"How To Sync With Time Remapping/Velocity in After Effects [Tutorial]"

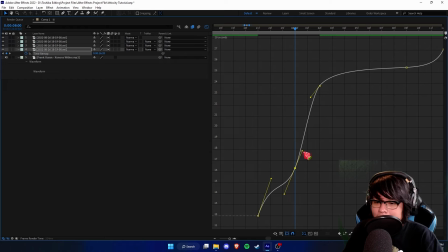12:38 However, in this instance, it is just gonna get in our way. So what I'm gonna do now is I'm gonna hold Alt on the keyboard, and you'll notice your cursor does change. So when your cursor changes, if you hold it, as you can see, now they're unlinked, and now we can move them separately. So I can go here, move that like that, and get something a little more like that.
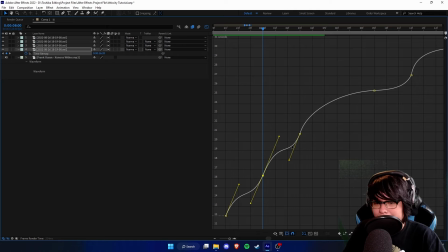12:54 Because before, they were linked together and they'll correspond with each other, but once we hold Alt, they'll pretty much just go their separate ways. Now if we want to do that again, we can hold Alt again, and now they're back to linked. We hold Alt again and do it, now they're unlinked again, and it's really useful.
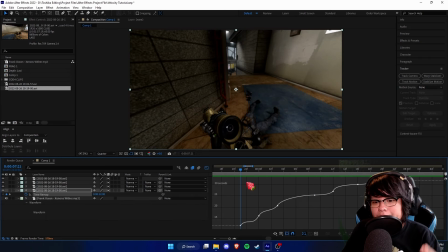13:07 So now I have the graph kind of how I want it.
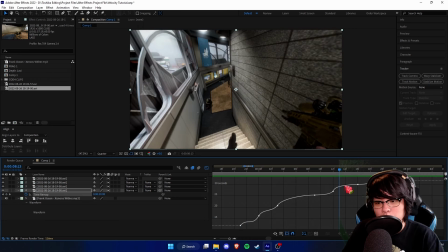13:09 Now like I explained earlier, it really depends on the point in time, so this might look really confusing if you're just starting off, and it is really confusing, I'm not gonna lie.
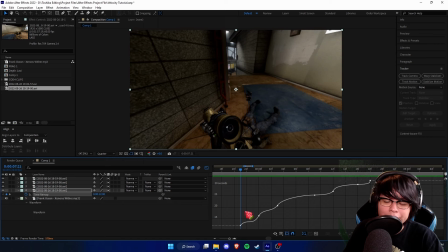13:17 However, let me walk you through what's gonna happen. So I haven't played it yet, however, just based on this, this is what I can tell.
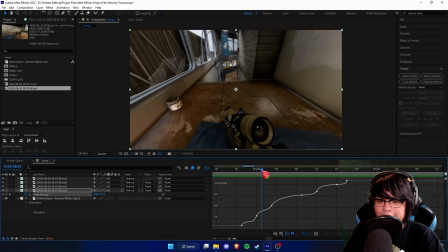13:23 Okay, so it's gonna start off really fast, slow down, go fast again, slow down, go fast again here,
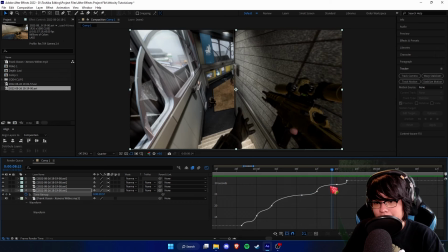13:29 then it's gonna really slow down there, then it's gonna go fast again, boom, and then it's gonna shoot.
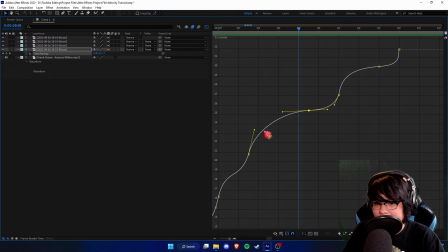13:34 So as you can see, we kind of have an idea of how our edit is gonna flow.
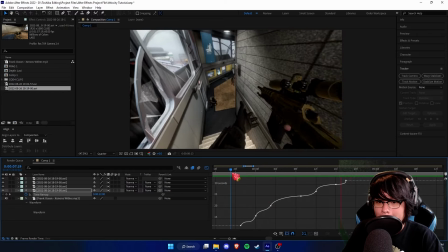13:39 Let's play it out and see how it looks. Okay, so that looks not too bad.
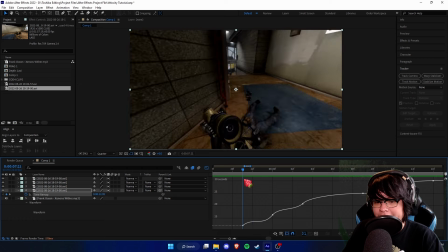13:44 I feel like it is very fast though, and I think I know why. It's because this part is super low in time, meaning that this part's gotta play really fast before it gets up to this part.
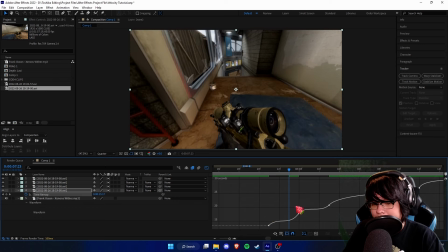13:54 So what we can do is select these two keyframes and just drag them up a little. Now, it might get a little off-center, that's okay, we can just drag it here.
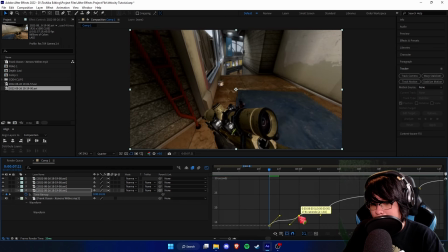14:01 Now, I do want it to start a little bit over here, so we're gonna make it a little less steep by dragging it up some more.
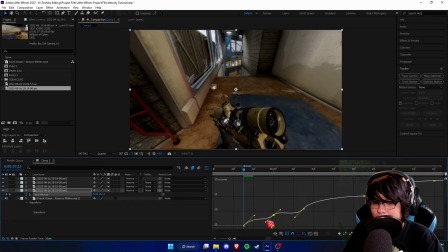14:08 And then what that's gonna do is it's gonna make it be not as fast, a little slowed down.
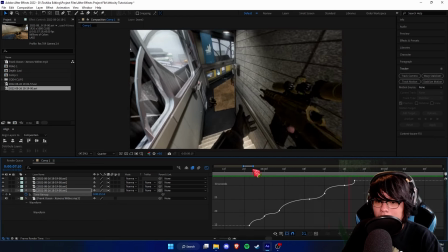14:13 And let's see how it looks now. Okay, that looks a lot better.
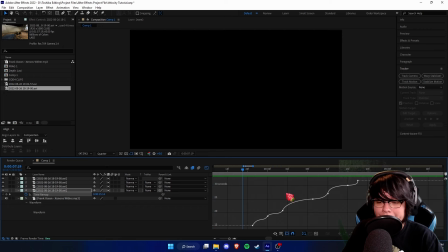14:18 So like I said, guys, this is probably really confusing if you're just starting off, but once you get the hang of it, it's pretty easy to understand.
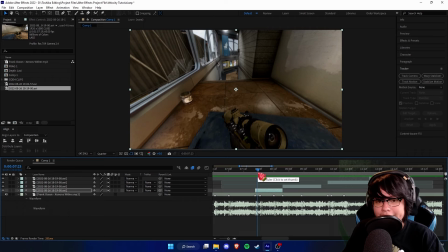14:25 Now, another thing that is very important to flow is impact, and I mentioned it very briefly, but let me explain it some more.
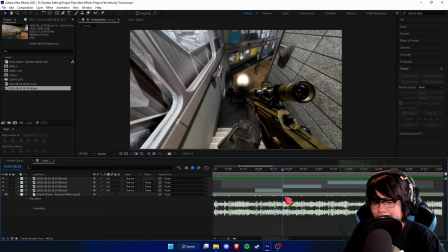14:30 So as you can see, we got an impact over here, which is this snare. There's no snare up until that point.
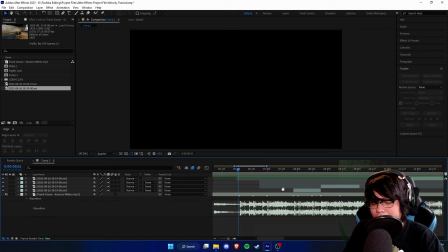14:36 I mean, there's kind of snares here, but we're not gonna edit that right now.
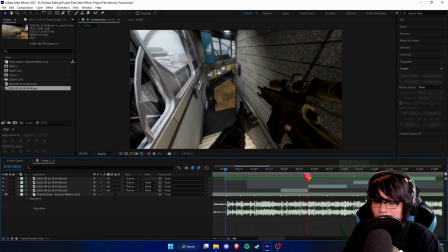14:40 So if I play it out, That snare right there really stands out.
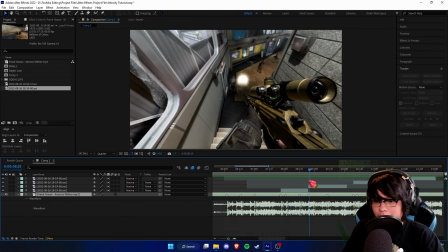14:45 You got kicks here, it's like dun dun, bum, pew, and then that's where all the impact is, which is why I put the shot there.
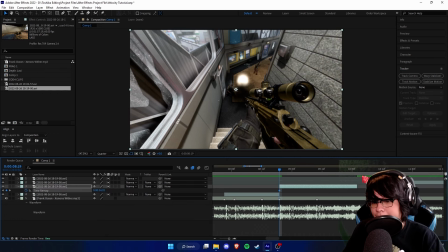14:51 So if I control Alt T, enable time remapping on here, make a keyframe there, make a keyframe here, delete these two.
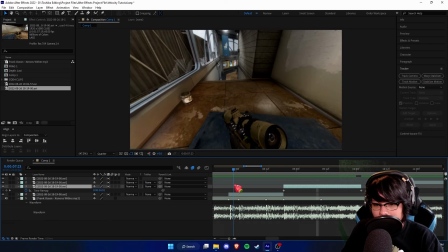14:58 Now what I think will look really impactful is if we have this go super slow, because we got a really fast buildup and then we got a big strong impact.
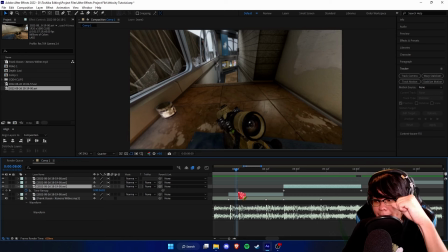15:06 So it's gonna be like a rising and then it's gonna climax where it's like boom, and then it's gonna have like a resolution where it chills out.
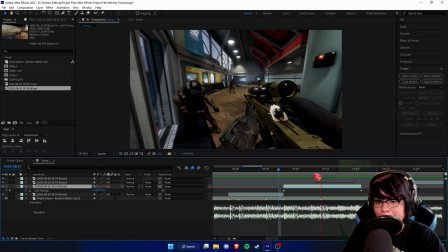15:12 So it's gonna build up fast here, boom. And then right here is where I think we'll do something else.
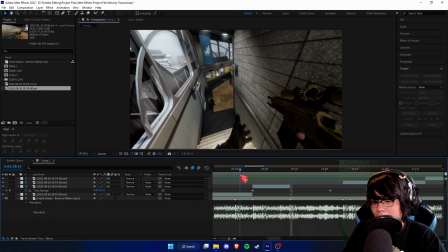15:18 So what I think we'll do here is we'll delete this. And what we're gonna do here is I think we'll add a cinematic.
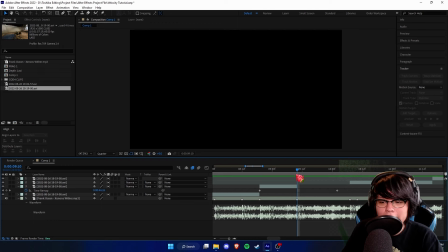15:23 Now, most of you guys probably won't have cinematics. If you're editing something like Valorant or I don't know, just like a new Call of Duty like MW2 that just came out, it's pretty hard to get cinematics on them.
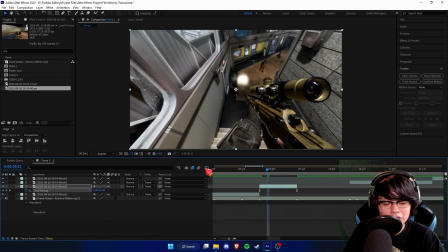15:32 They're very hard to come by. So if you just have to go with only the POV only, that's okay.
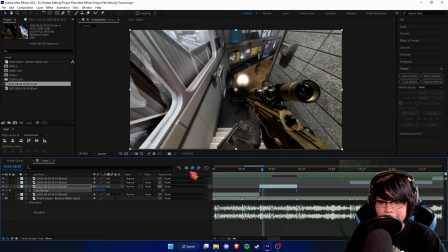15:37 But because I'm editing these clips, I have cinematics to work with. But before we get onto cinematics, let's get onto the actual shot.
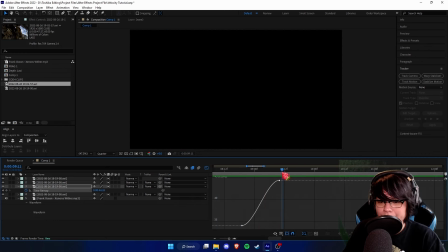15:43 So if I play this, as you can see, looks really stupid, but I feel like slowing it down will look a lot better.
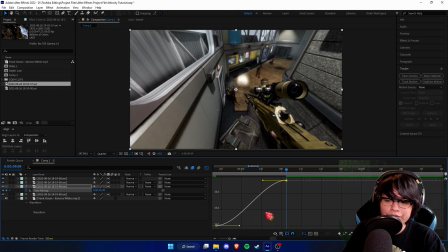15:50 So let's slow it down here by dragging this here. So then we're gonna make it go to a lower point in time so there's not a lot of movement between it. And we're gonna have it go fast, and then it's just gonna really slow down and simmer. So let's try something like this.
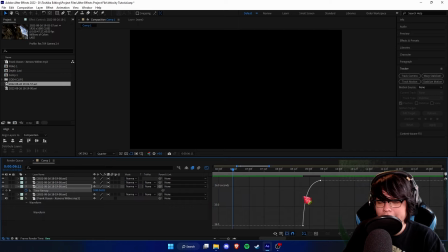16:02 This might look good.
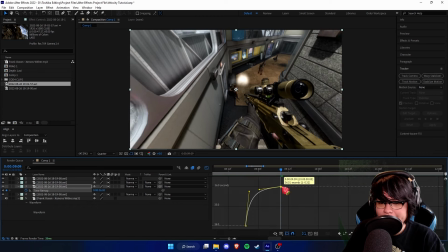16:05 Okay, I think that still needs to be just a tiny bit slower, so we'll drag that down lower.
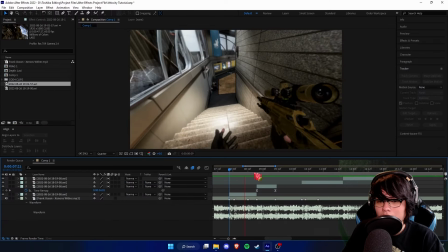16:10 I did not mean for that to rhyme, but there we go. Okay, that looks pretty good actually.
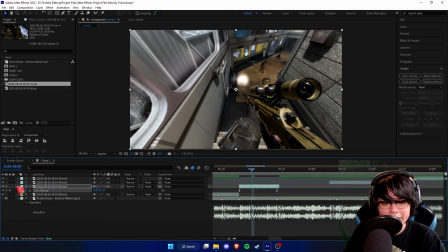16:16 Maybe just a little bit faster, but you just want to mess around and tweak these settings till you get what you're looking for.
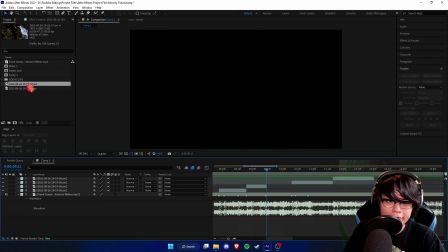16:23 Okay, I actually really like that. Now for this part, we're gonna do the cinematic. Now cinematics are very similar, but a little bit different to work with.
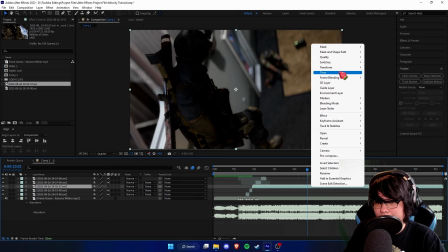16:31 As you can see, this clip is really slowed down, so we need to speed it up. Time stretch, make it 0.6.
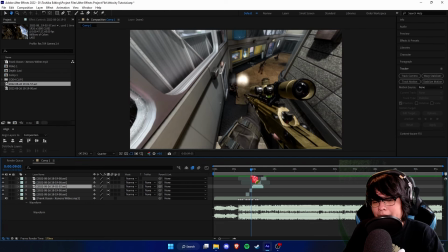16:36 Like I said, majority of you guys will not have to do this part, but because my clips are slowed down in particular, I have to do that.